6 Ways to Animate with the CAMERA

My name is Pat Bradley. This is Spring Shoe Animation Tips and Cheats. Today's episode, Animating with the Camera.
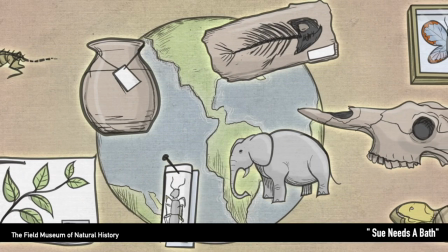[0:06]
Sometimes you have a project where you just don't have the time or the budget to really make fancy frame-by-frame animation.
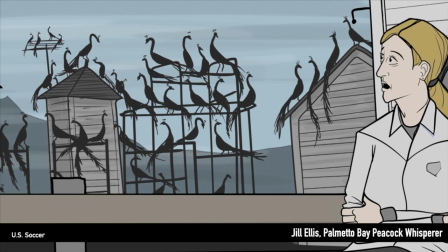[0:12]
Sometimes, sadly, you're making a glorified filmstrip. So take advantage of what you can do that a filmstrip can't by moving the camera.
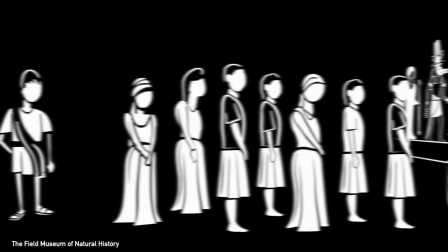[0:19]
I use this a lot in my work because a lot of my projects have narration and sometimes the narration is too
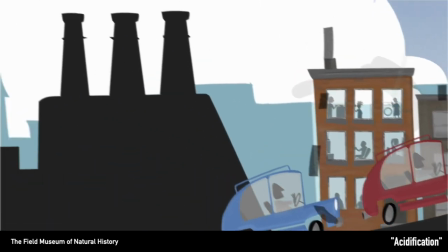[0:25]
slow or I'll have really long holds and I don't want the audience to fall asleep so I'll move the camera.
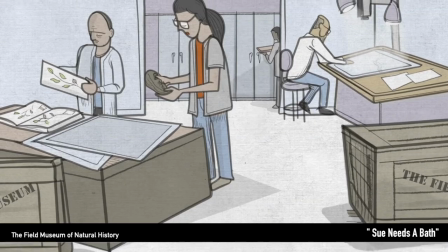[0:36]
Of course you can use the camera to add a slow pan or a drift to add just a little bit of movement to keep things alive and this works especially
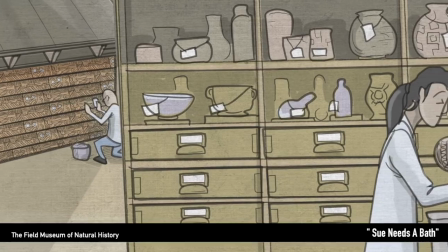[0:43]
well if you're using multi-planing and can add some depth and I'll go into multi-planing in another video because it's a great
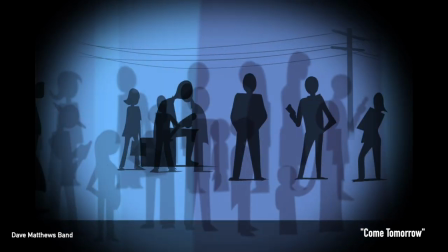[0:51]
tool to just add some interest to your camera move. Here's an example from a project I did for the Dave Matthews Band, where because of the incredibly tight deadline,
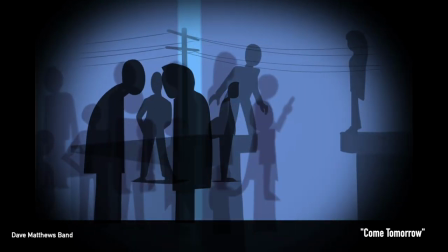[1:00]
almost all the movement comes from just the camera.
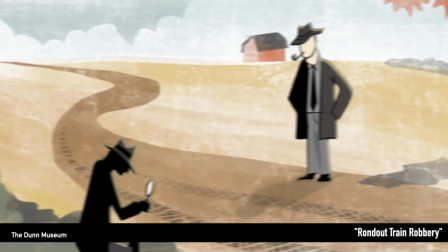[1:08]
For those who don't know, Whip Pan is just a really quick pan, as though someone had startled you and you look in a different direction.
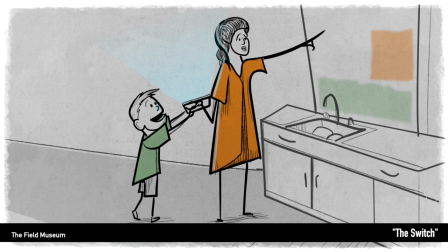[1:15]
And it's a really easy way to connect two scenes together.
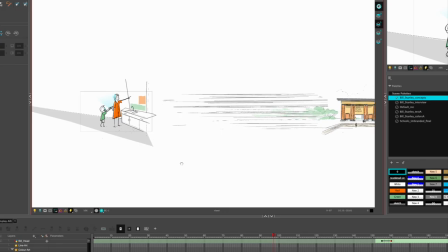[1:18]
You basically just have scene one and scene two, and they're spaced apart with a bunch of blur lines in between.
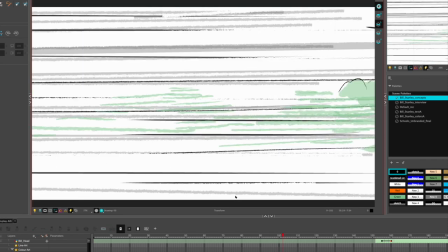[1:26]
And the camera pans about six to eight frames in between the two, and you add a bunch of motion blur.
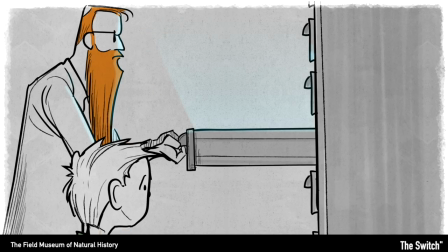[1:33]
Use the camera to reveal scenes! So in this scene from The Switch, the scientist is opening up all the drawers,
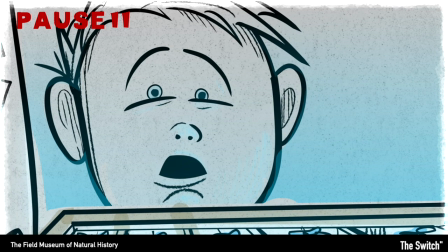[1:41]
and I wanted to get the reaction shot of Bill here, and then pull back to reveal what's inside.
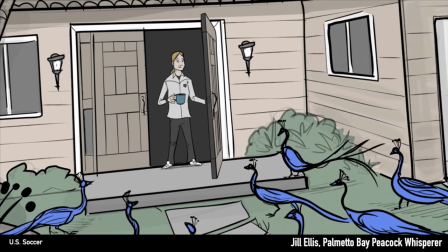[1:47]
Same idea here for the reveal of all the peacocks that show up at the door for breakfast.
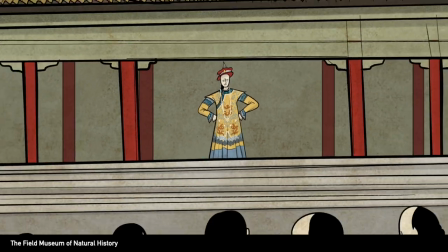[1:53]
Or this ancient Chinese Emperor addressing his people.
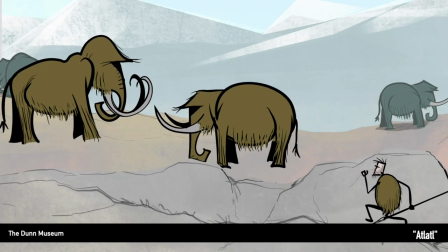[1:59]
Or the scene where we have the mammoth being watched by a caveman who's being watched by another caveman.
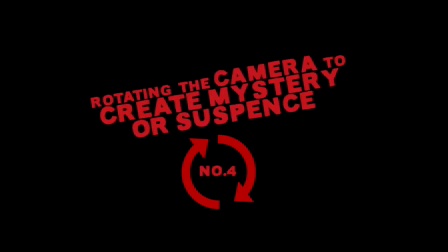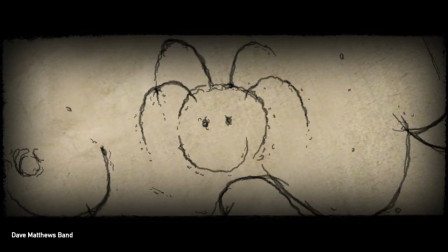[2:13]
Sometimes you want to add a little bit of mystery or maybe a little bit of suspense or unease to your shot and
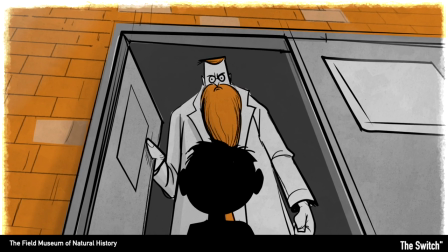[2:20]
an easy way to do that is just rotate slowly the camera and it's perfect for a scene like this where there isn't a whole lot of animation going on.
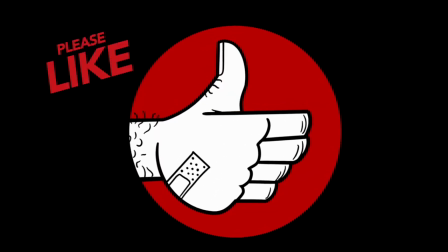[2:29]
Whoa that's an ugly hand. That was a perfect time to hit the like button. Using the camera to focus on important details.
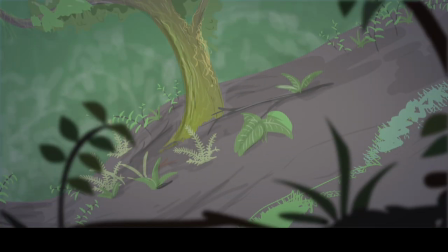[2:38]
This example is from the Watershed's animation from the Field Museum's Restoring Earth exhibit and this is an interesting example because it's more of a
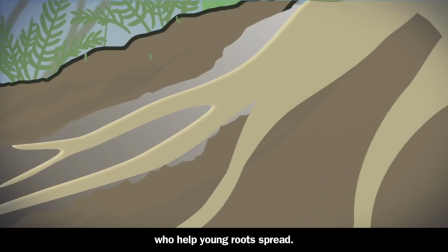[2:45]
poem rather than a straight script talking about a mossy forest and how it affects the entire ecosystem of the area. So let me try to just walk you through the story. It's about a minute long. We start with the establishing shot of the Philippine Mountains.
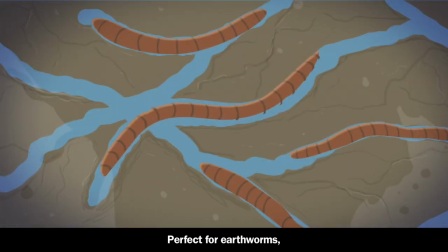[3:00]
We pull down and we see the mossy forest. We zoom in, we see the earthworms and the paths they make to let the water flow through.
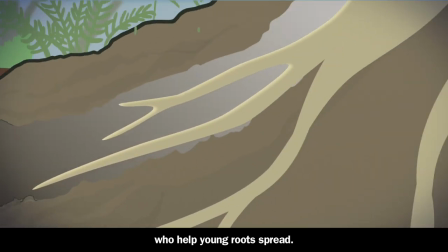[3:07]
The worms are eaten by the mice which make pathways to let the roots grow.
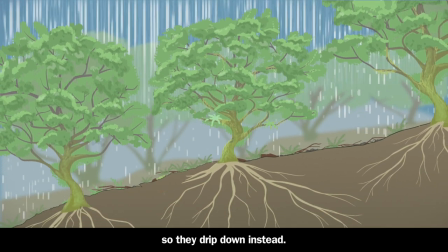[3:11]
We pull back and we see the canopy of trees soften the heavy rains as they come down so the water trickles through the soil the
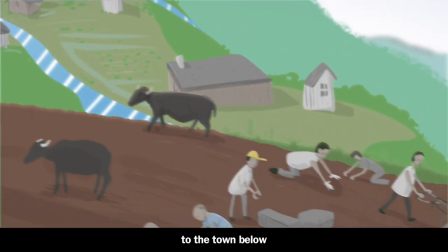[3:20]
water comes out as clear streams which feeds the farms and the animals and the people below it's where they find their food and it's their drinking water
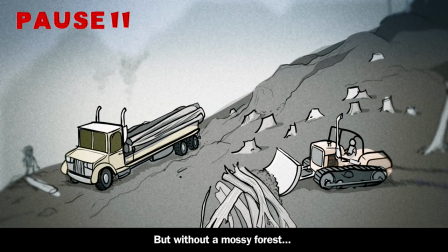[3:29]
and then we pause it right here because this is our first actual hard cut everything else has been fairly seamless and flowing and you'll notice all the camera movements have been pretty much left to right, which is very comfortable for us. It's how we read. It's a little more harmonious, but after that stop, then we're moving from right to left,
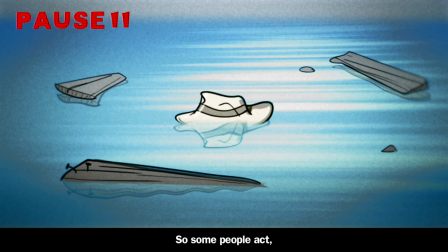[3:51]
which on a subconscious level is a little less comfortable. And that's the kind of feeling that we want when we're showing destruction and flooding and loss of life.
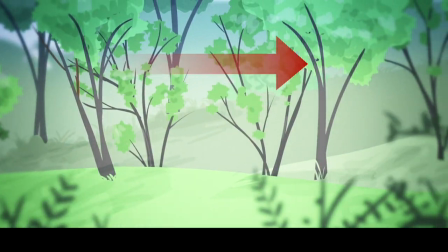[4:00]
And then the camera moves again from left to right because we're talking about the rebuilding of the forest and the recreation of the ecosystem.
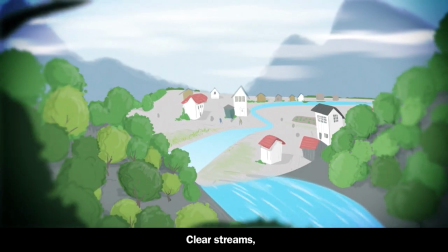[4:07]
And then from here we head back to where we started.
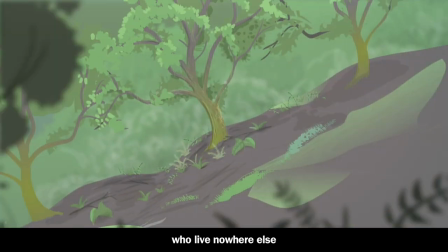[4:10] Perfect for earthworms and native mice who live nowhere else but in a mossy forest high in the Philippine mountains.
So I wanted to show you what this would look like without any camera movement at all and because it's so dull I went ahead and sped up the narration a little bit.
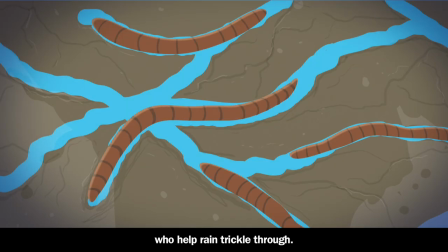[4:30] High in the Philippine mountains a mossy forest perfect for earthworms who help rain trickle through, served up by native mice, who help young roots spread so trees grow strong.
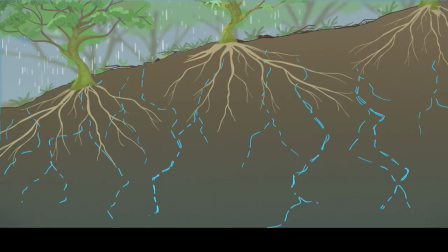[4:39]
So I think you can see just how disjointed everything looks without the camera moves connecting everything in this forest together.
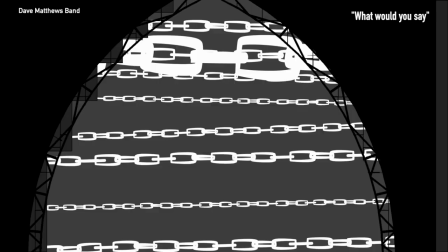[4:46]
Using a camera to crop an image to the point of abstraction. Here's an example of creating just moving wallpaper.
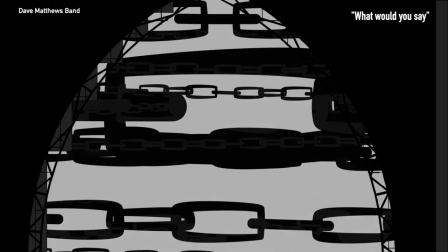[4:53]
This is for Dave Matthews band for a solo section that could have gone on forever.
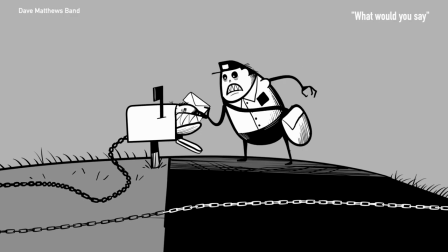[4:57]
In other parts of the video I had this chain as kind of one of the themes running throughout.
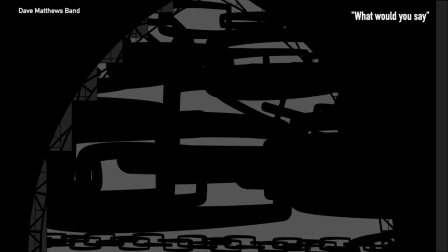[5:03]
So for this section it was just using that same chain and getting so close up on it that it becomes somewhat abstract.
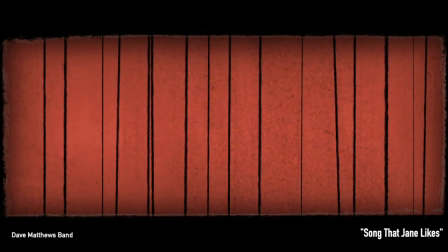[5:14]
Here's one from another Dave Matthews video. It's a close-up of a curtain that opens up to reveal the next scene.
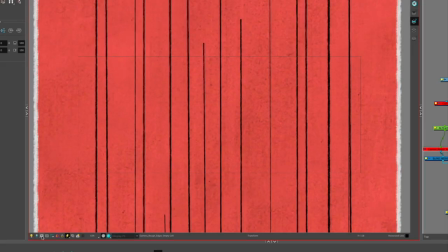[5:21]
So here in the project the curtain itself is just a really long
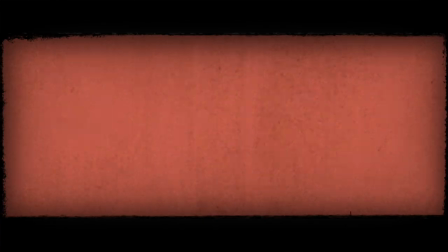[5:26]
drawing of vertical lines that the camera is just panning down on and we
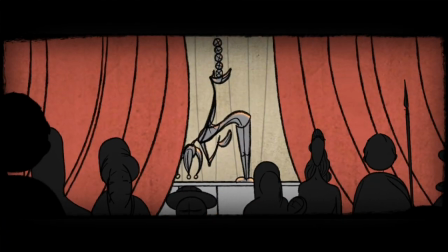[5:31]
reuse this a few times to to reveal the opening of various scenes and
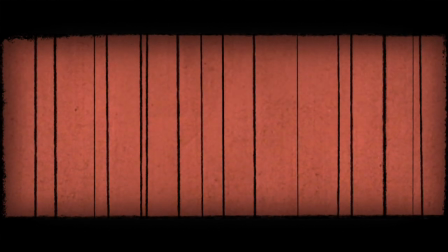[5:37]
then reverse the animation at the end for the final scene and no legally
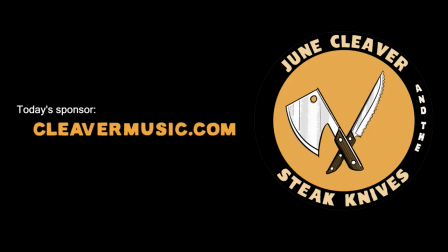[5:41]
i cannot use the music from dave matthews band but these guys june cleaver and his steak knives are totally down with it
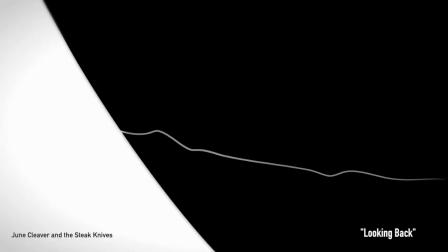[5:48]
so here's one scene from the song looking back and obviously there is zero budget for this.
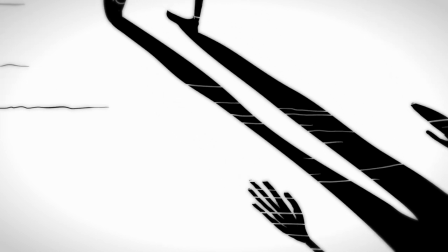[5:56]
So to keep it as interesting as possible, I'm cropping in really close. You're not even sure what it is you're looking at until it's revealed.
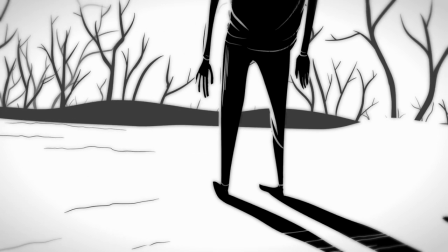[6:03]
It's the shadow. The shadow of a person.
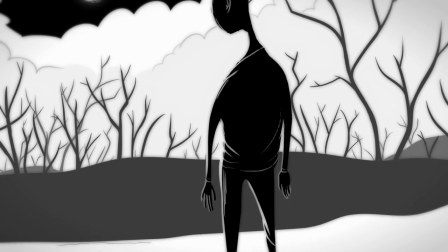[6:06]
And there's no real movement other than the clouds drifting and we have this slight head tilt of the guy
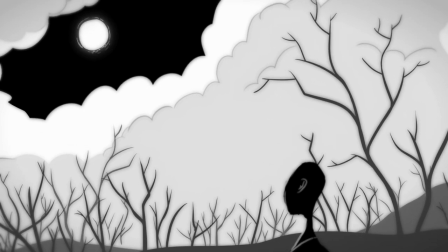[6:14]
and then just the shimmering around the moon. That's it. The camera is doing all the work.
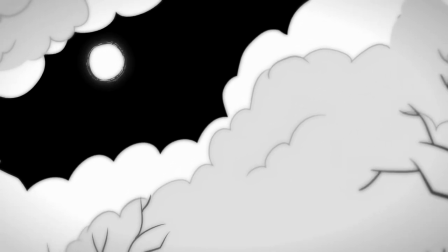Anyway, let me know what you think in the comments, um, I'd love it if you'd like or subscribe, and what else? I'll have links to the full videos in the description below, and in between projects I'll try to make more of these videos. Hopefully you like them. Thanks!